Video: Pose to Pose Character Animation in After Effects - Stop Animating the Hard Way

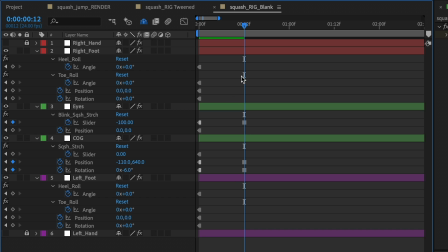[4:05]
And you'll see that while I have keyframes on these properties here, I only have a few keyframes on the next pose. So I want to make sure I have keyframes on everything. So I'm going to go ahead and create more keyframes. So now what we have are two vertical lines of keyframes that are hold keyframes. And each of these vertical lines are poses.
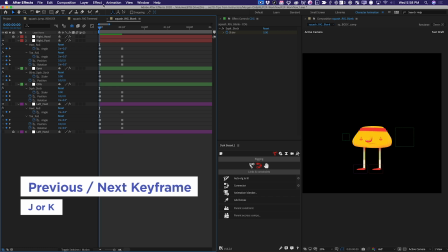[4:25]
If I use the J and K key to go back and forth between them, I'm almost starting to flipbook my animation.
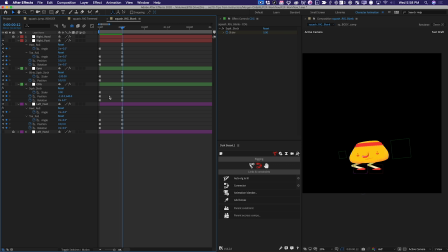[4:32]
Hopefully you're starting to see how pose-to-pose animation works. So let's go forward a few more frames and do the next pose together.
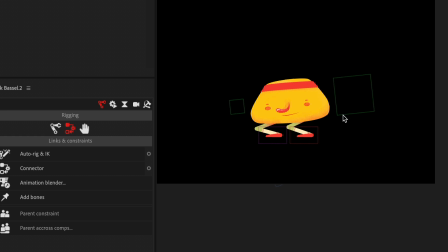[4:39]
The next pose is Squash pushing off the ground and about to go up in the air.
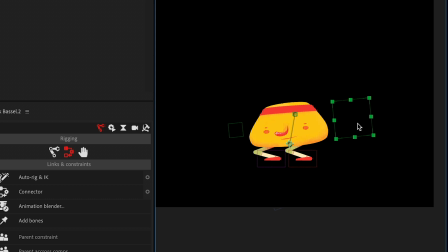[4:44]
So the center of gravity controller will come up like this,
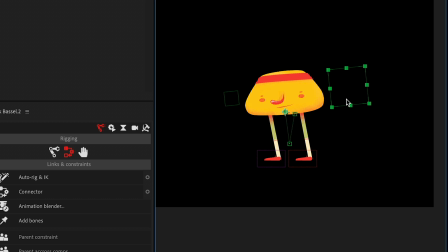[4:47]
but I also want the viewer to feel that Squash is releasing a lot of energy and pressing really hard against the ground. This rig has a heel roll control on both feet, And
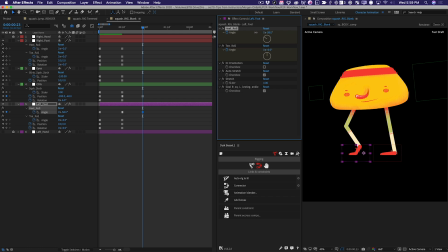[4:56]
by adjusting it, I can actually have the heel come off the ground as if Squash is pushing off the ground with his toes. I'm going to adjust the same control on the other foot, and then this is going to allow me to push the center of gravity up even higher.
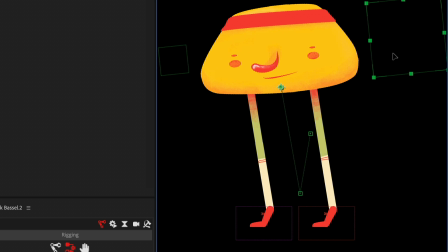[5:10]
Now, this rig has stretching turned on, which means I can even stretch the legs out past their normal point if I wanted to.
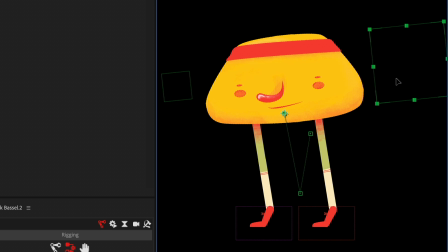[5:16]
And I think I'll do that a little bit.
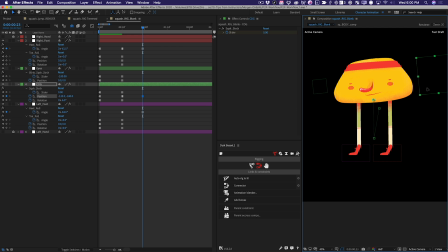[5:18]
I want a little bit of bend in the leg here, so I'm going to just nudge the center of gravity until I get exactly the pose I want. I'm going to open his eyes too, and then I'm going to use a controller we haven't used yet, the squash and stretch control on the center of gravity controller.
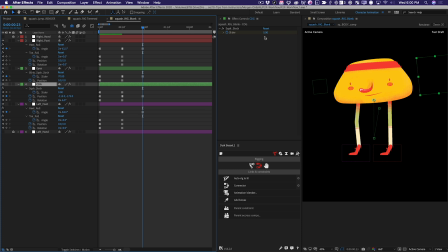[5:35]
Squash and stretch is a principle that you may have learned about in Animation Bootcamp, but in Character Animation Bootcamp, we use it extensively.
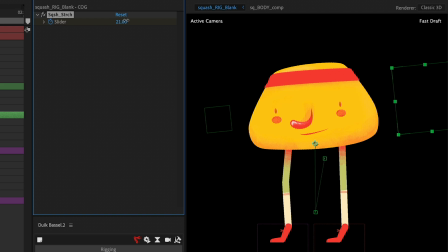[5:42]
As Squash travels up, his body will actually stretch in that direction.
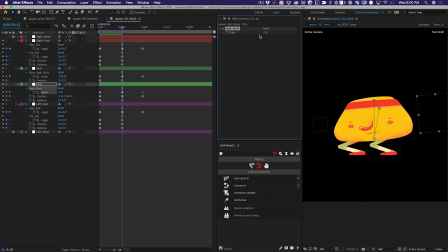[5:47]
Vice versa, if we go back to the previous pose, we could even squash down toward the ground a little bit.
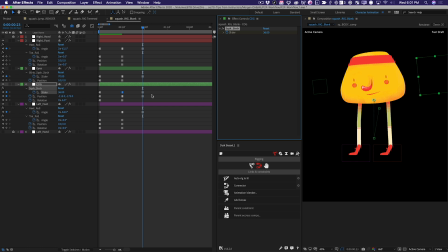[5:53]
And now we've got three poses. I'm going to complete this pose by adding keyframes to every other property, and now I can use J and K to flipbook through these poses.
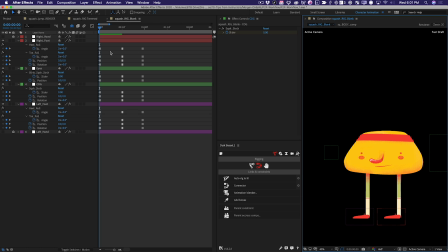[6:04]
Now, right now, each pose is just sort of arbitrarily spaced out timing-wise.
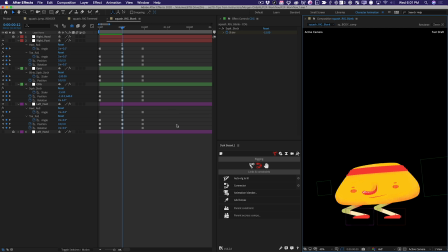[6:09]
We're going to fix the timing in the next step, but in pose to pose, the first thing you need to do is just set all of your poses.
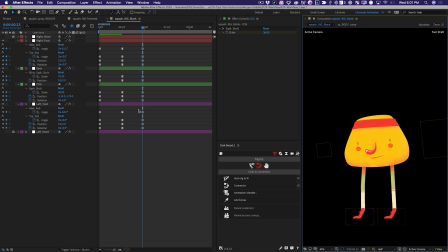[6:15]
So I'm going to do the rest of them now.
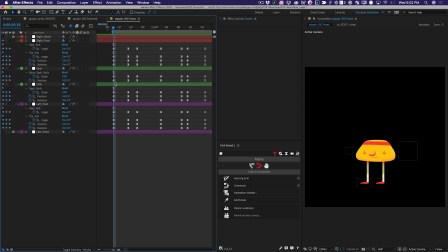[6:20]
So now we have several poses set up. We have the initial pose, crouching, about to leap off the ground, about to land back on the ground, absorbing the impact, and returning to normal.
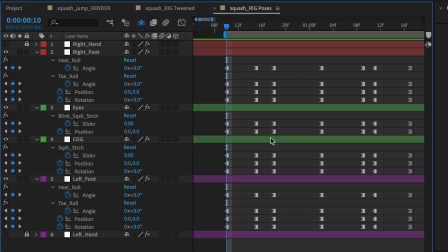[6:31]
And what's great about having these poses set up really easily in vertical stacks like this is that I can use the J and K keys to flipbook this,
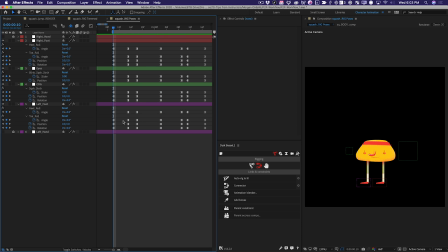[6:40]
and I can even play with timing in real time. For example, I could try having something that's pretty even, just tapping my finger like this. I could also try having Squash hang in the air for a little bit longer like that. And you can play around with these things.
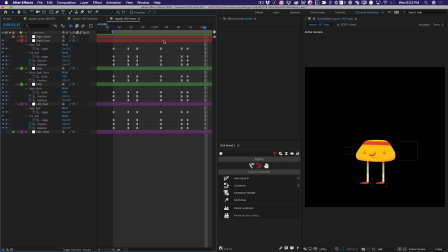[6:57]
And because these are hold keyframes, there's not much rendering happening. So if we RAM preview this, you can get a really good sense of the timing of this animation. But let's say that you want to change something. Right now, when Squash crouches down, I don't really feel like he's gathering that much energy. I want him to hang out down there a little bit longer. So that's really easy.
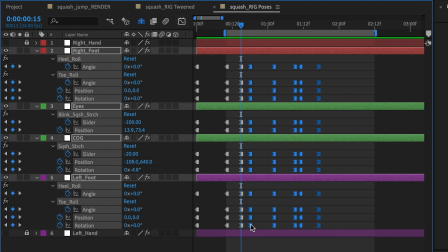[7:16]
If I go to this pose and select all of these other keyframes and just scoot them down a little bit more, now that pose will hold for longer.
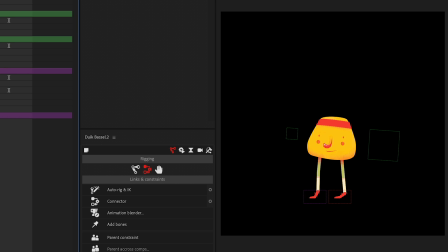[7:24]
And now, since he's holding down there a little longer, when he hits this pose, boom, I want him to pop up in the air a little bit quicker.
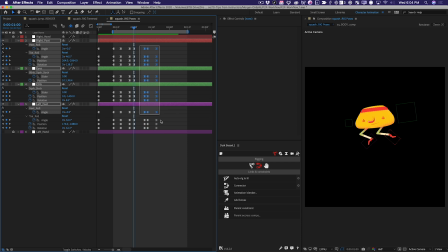[7:32]
So now I can move all these poses down and then maybe have him hang in the air a little bit longer.
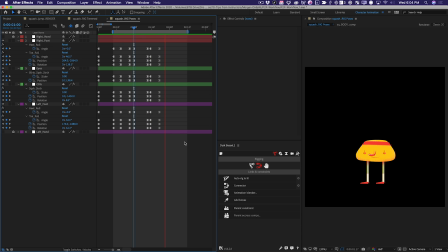[7:41]
And there you go. Now you can see the power of using poses. It's really easy to experiment with timing, and it's really easy to adjust poses if you see something you don't like.
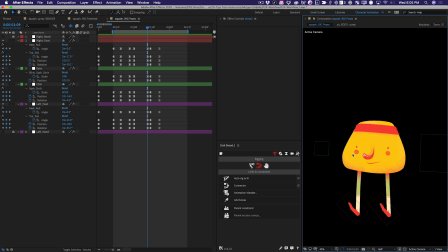[7:51]
On this pose, when Squash is about to hit the ground, it might be kind of funny if his eyes were looking up, almost like the inertia is pulling his eyeballs up.
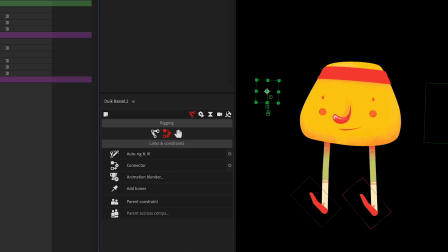[7:58]
So why don't we just go ahead and grab his eyes and scooch them up a little bit like this. They're looking down on the previous pose.
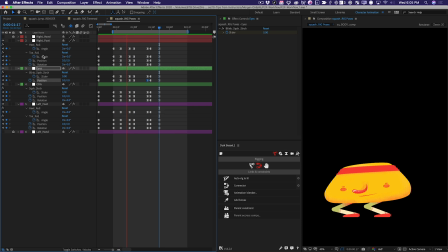[8:06]
They're looking up here, and then they're back to normal. Let's see what that looks like. It's a pretty quick movement, so you don't really feel it all that much.